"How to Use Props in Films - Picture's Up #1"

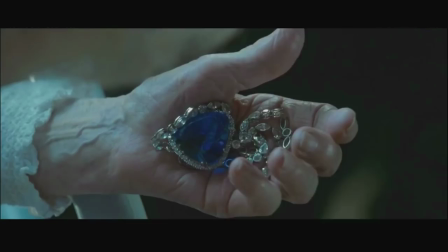4s
Hi, this is Pictures Up. When people speak of those great film props, we think of big set pieces.
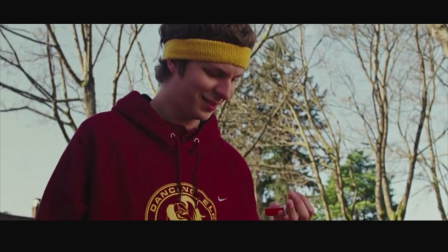11s
However, even the simplest of objects can be used to breathe life into a scene.
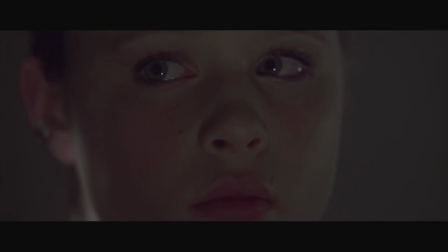16s
For example, what if you have a scene where the main character feels lost and vulnerable?
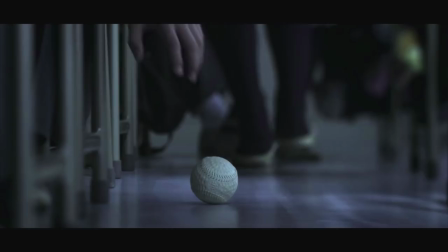24s
In this instance, the plastic bag is not just a plastic bag. It could mean something more.
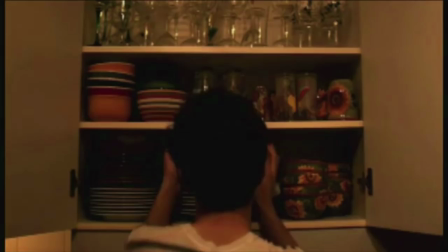31s
This is what makes props so fascinating, because by themselves, they are nothing, but once they are attached to a character's emotions, they gain power.
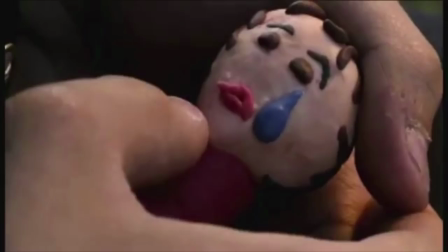41s
So, first off, figure out someone's inner feeling, then show it through a prop.
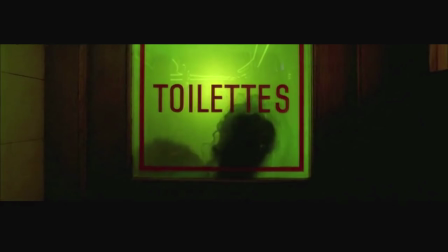49s
Sometimes, objects convey the same message as what characters are saying,
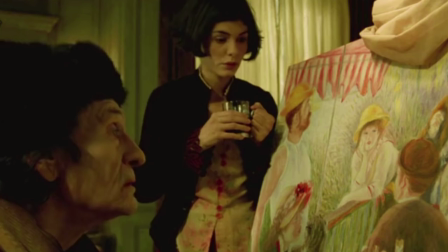56s
but most of the time, what characters are actually thinking is not brought to the surface. but stays within the subtext of the scene.
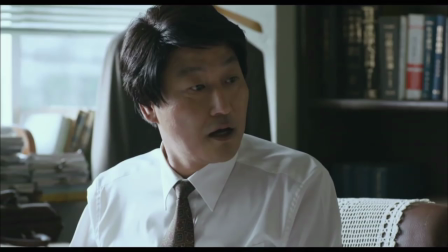64s
Watch this, and see how the prop implies what the scene is really about.
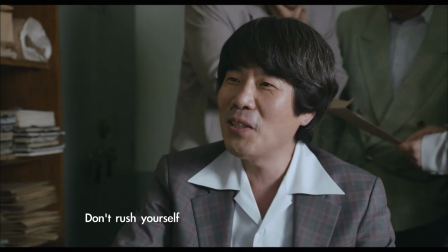68s
When the chief gets a job where the pay is 50,000 bucks, and asks the interviewer if he wants it, followed by... Obviously, he wants the job badly.
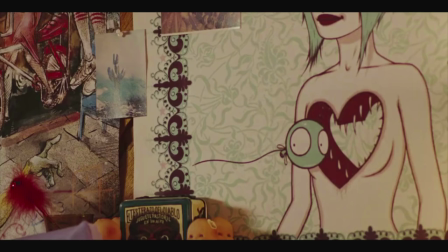83s
Coming in at number two is character nuance. Think about what kind of photo or poster a character might hang up in their bedroom wall.
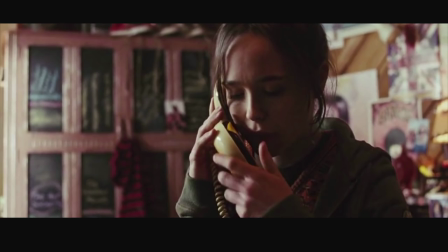91s
what kind of light switch, what kind of phone, or Jewel's wallet.
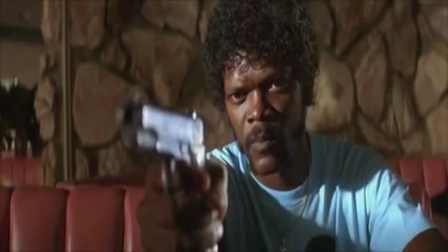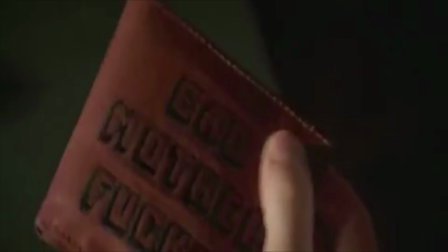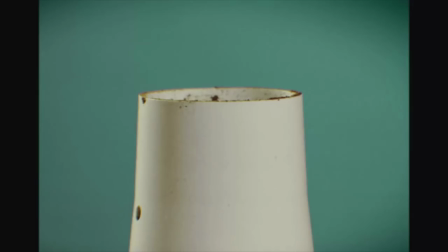109s
The more unusual prop the main character has, the deeper of an impression they leave on the audience.
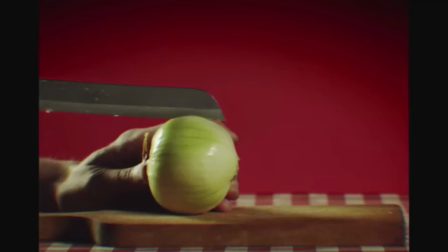116s
Here's a great example of how props reflect who the character is.
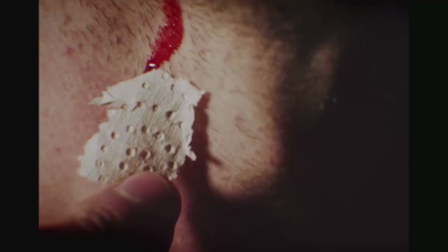120s
If you haven't watched this TV show yet, just take a look at the character's morning routine and take a guess as to what the main character does.
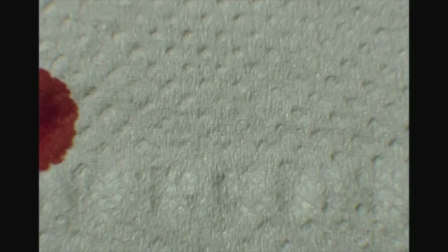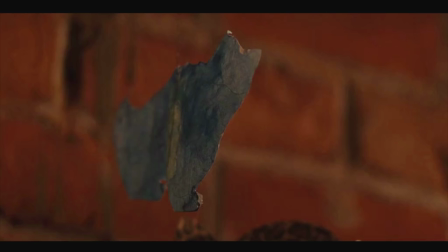137s
If you need a hint, he's a serial killer. Let's go deeper.
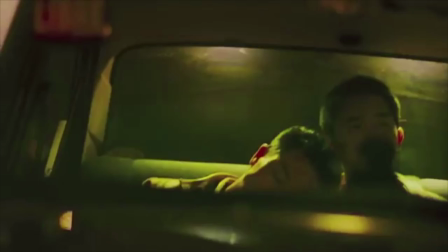143s
Metaphor. Take a look at this lamp.
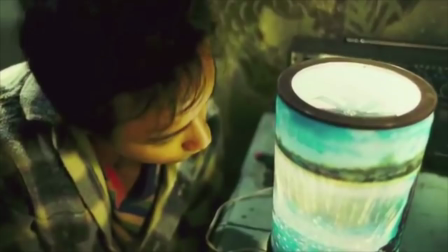146s
The couple in this movie start a journey, hoping to find the real waterfall from the image printed on the lamp.
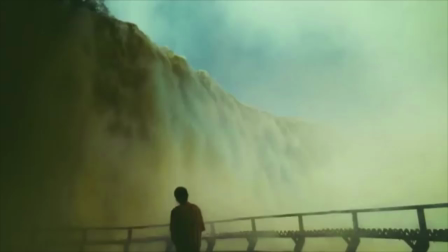152s
But eventually, they break up. When one of them reaches the falls alone, he feels sad, because there should be two of them standing there.
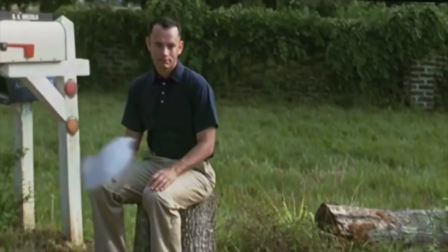162s
As for the feather in Forrest Gump, not only serves as a metaphor, but also as a motif.
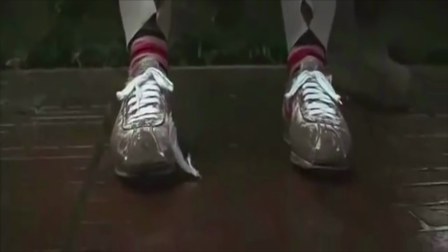167s
Every time it shows up, there are some subtle plot changes emerging, which give different metaphorical meaning.
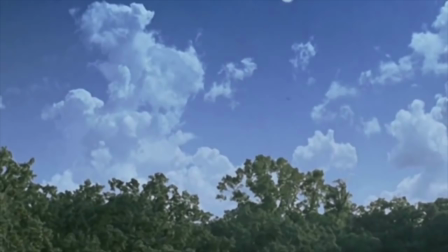173s
Also, such simple repetition implies the passage of time and the change of circumstances.
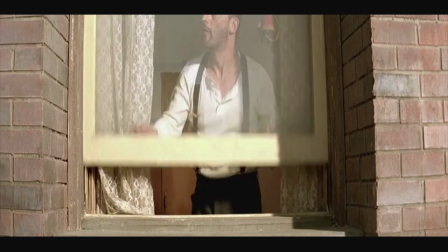178s
The drama it creates is much stronger than any imposed narration.
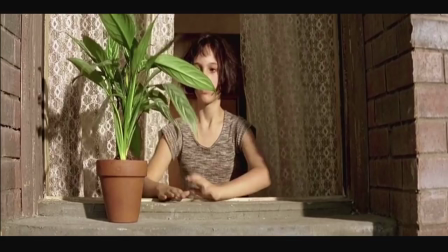182s
However, not all objects have interpretations outside the objects themselves, but they still function.
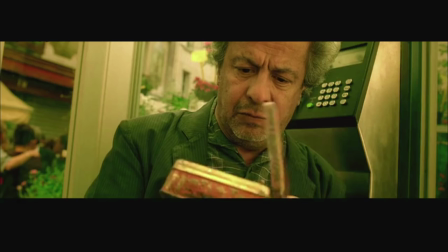191s
Specific props can bring you back to a previous scene, causing you to recall the detailed moments and reawakening sentiment from audience past.
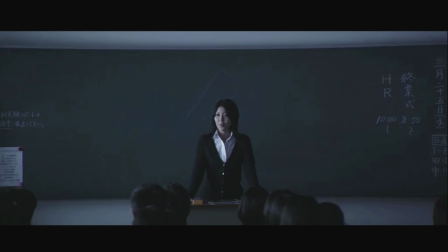201s
Number 5. Performing with props. This not only helps actors' natural performance, it also lets them use the prop to its fullest.
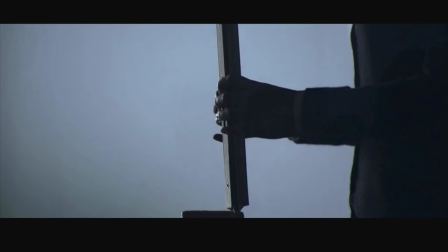209s
Watch here. The teacher knocks the book on the desk,
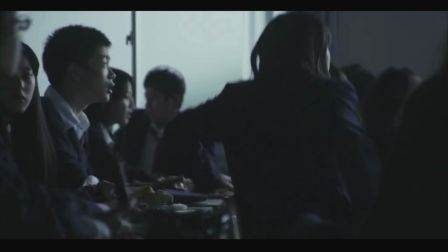213s
which functions
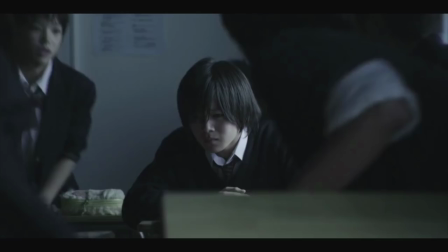219s
as a hint for the students and the audience to take notice. It sets up a big moment that's about to happen.
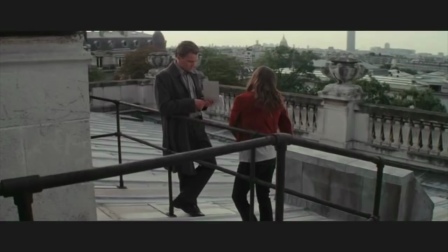225s
The movement of the props can also be used as cutting point in films. Look at this.
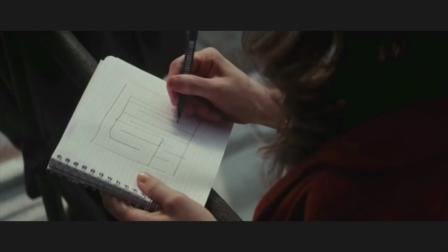230s
Also, if you start with the master shot, then insert a close-up of an object as a transition, you can cut away to another shot.
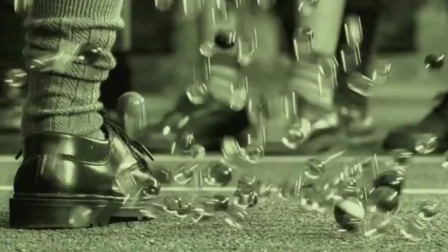241s
As you can see, a prop is not just a simple object to use to dress a scene.
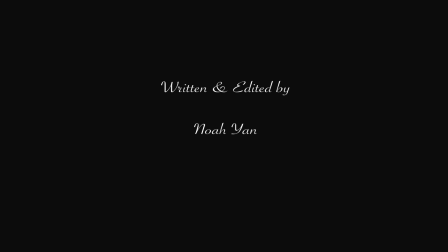246s
It has infinite possibilities, but it's up to you to make them happen.